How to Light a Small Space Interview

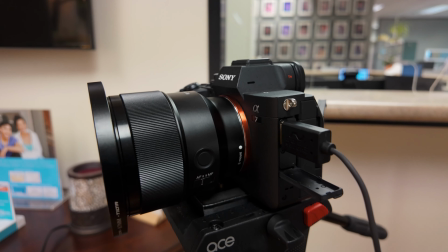On my wide camera I'm using the G Master 50 millimeter f1.2 and on
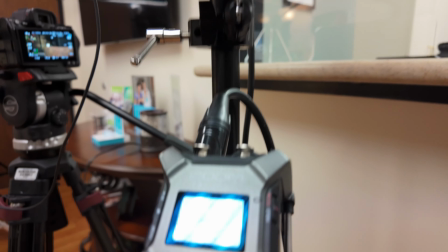the tight shot it's the Sony 85 mil f1.8 g series lens.
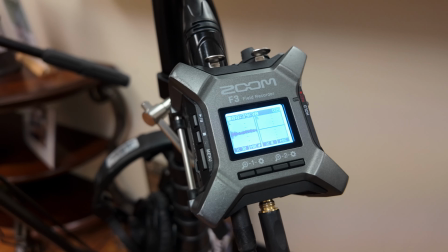I'm utilizing the zoom f3 for audio from the shotgun microphone has 32-bit float which
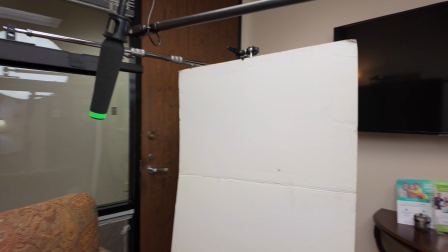gives me a little bit more flexibility and then the microphone is the Sennheiser 416.
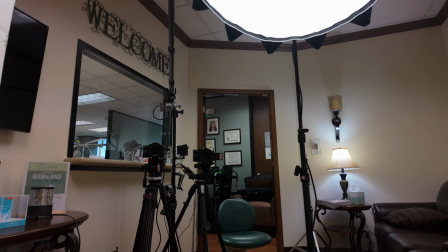I do have a bounce on the side and for the hair light I'm utilizing the Amaran T2C with grid.
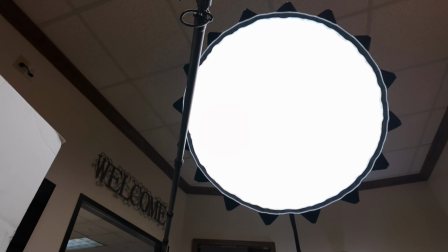This is what it looks like for the person getting interviewed.
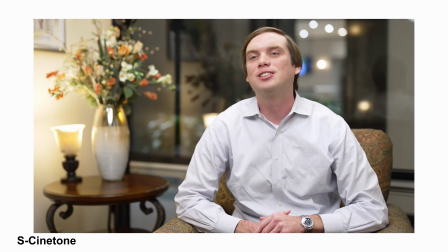Now the light is pretty high compared to normal but that was to avoid reflections and if they have glasses it should be helpful as well.
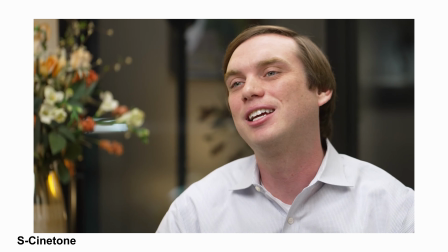And here are the results.
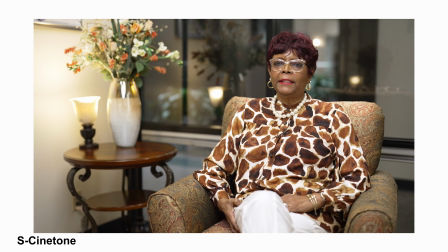I have a love hate with the reflections because the reflections made it really difficult in this space but also the reflections added some depth to the space as well.
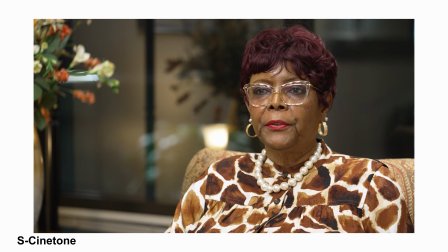So I ended up liking the reflections in the long run and used them to my advantage.
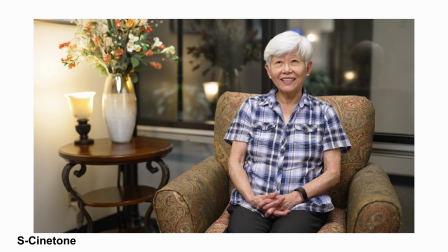I did have to go higher with the light but that's just one of those things that you have to compromise on.
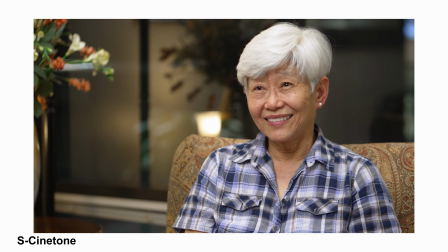I think overall the images look really nice and they have a soft look to them.
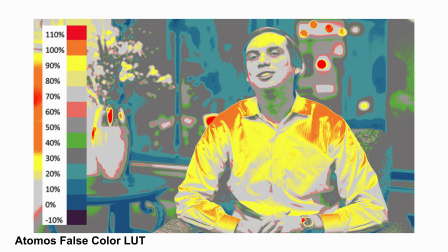I got the source as close as I could and still kept it out of frame. Let's take a look at the shots with the false color light applied.
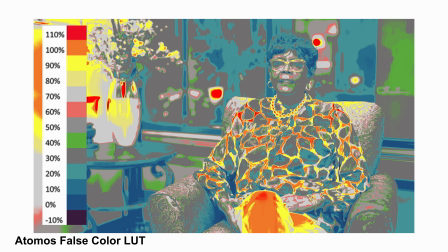Now you may be thinking wow that's a little hot right there 90% on the skin tones.
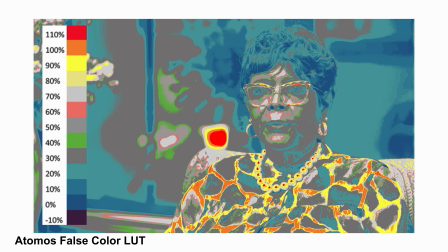Well just so you know I did not edit this footage. This was sent over to the client.
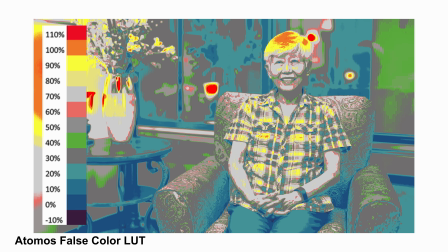It could have used some adjustment but it was sent over and this is what was released so I actually pulled this footage straight from YouTube
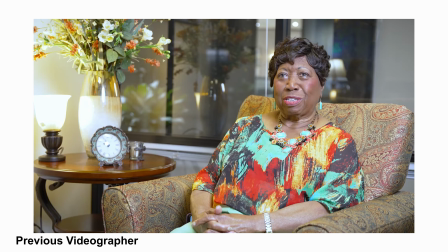so I would have adjusted a little bit to not have it so hot on the skin tones and kind of took it down on the levels so here's something a little different when I was on the YouTube channel pulling the footage to share
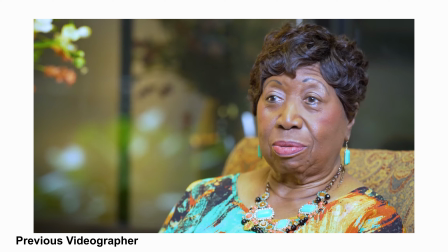from the shots that I captured I actually came across interviews that were done a year earlier in the same space for the same practice
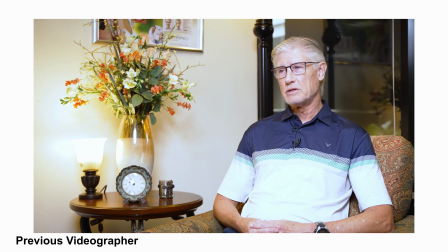and you can see what the previous videographer did in regards to their setup and it's kind of cool that we actually both decided to shoot in the same
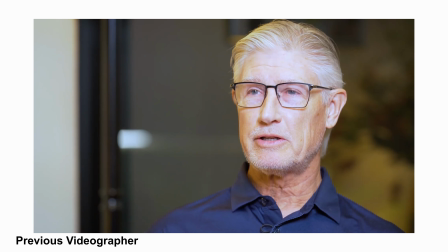direction and we still have totally different looks so it's cool to compare someone else's work to your own and see how
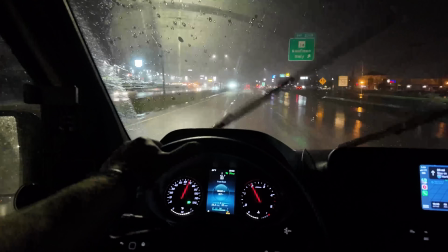you think of things and frame things up and just set up in general so I thought that
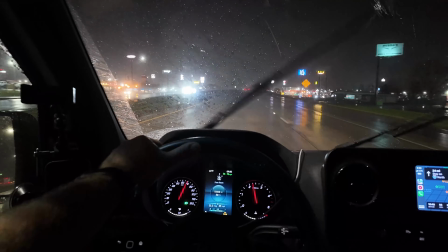would be something nice to share with you guys. How often are you crammed into a tiny space with a lot of challenges for your shoots and your interviews.
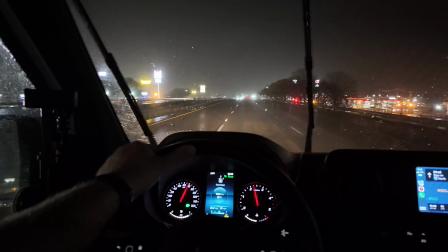Let me know down in the comments. Thank you so much for everyone that watches, comments, and subscribes to the channel. I'll see you guys on the next one.